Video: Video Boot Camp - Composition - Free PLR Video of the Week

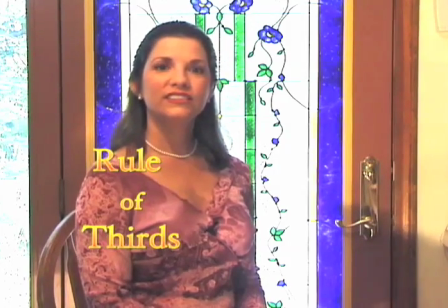256s
Now that we have sufficient light, the next consideration is the placement of your subject within the camera's frame.
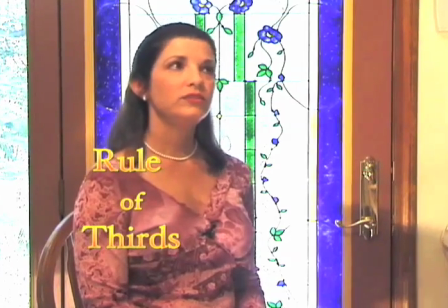264s
To do that, we always start with the rule of thirds.
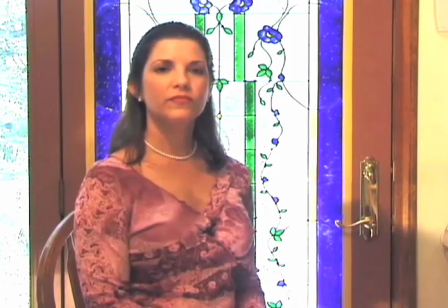268s
In your mind's eye, draw a tic-tac-toe grid on your camera's frame.
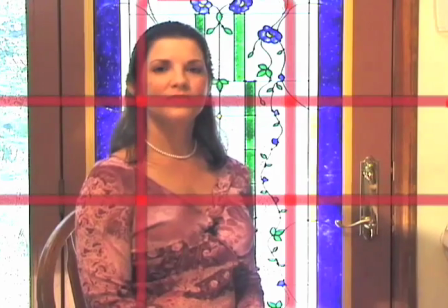274s
The lines will divide the frame into three equal parts, both horizontally and vertically.
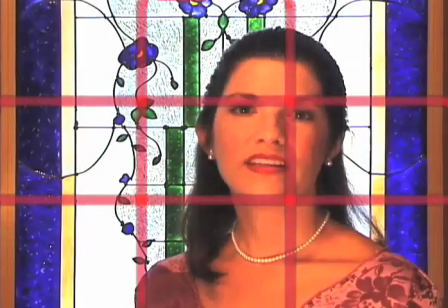281s
The lines represent the strong points of your camera's frame. The intersections of two lines represent the strongest point. By placing your subject's most important features, such as their eyes, as near as possible to these lines and intersections, strengthen your composition.
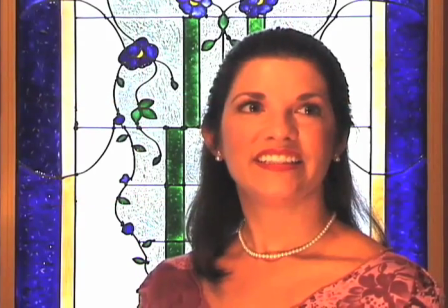301s
your subject will be more likely to command the respect of the viewer.
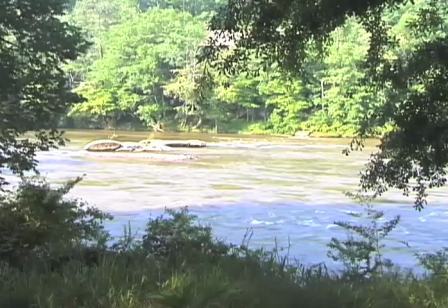305s
And that's, in most cases, the whole idea of the web marketing video. By using just this one simple guideline, you can place your videos above 90% of the competition. Wow!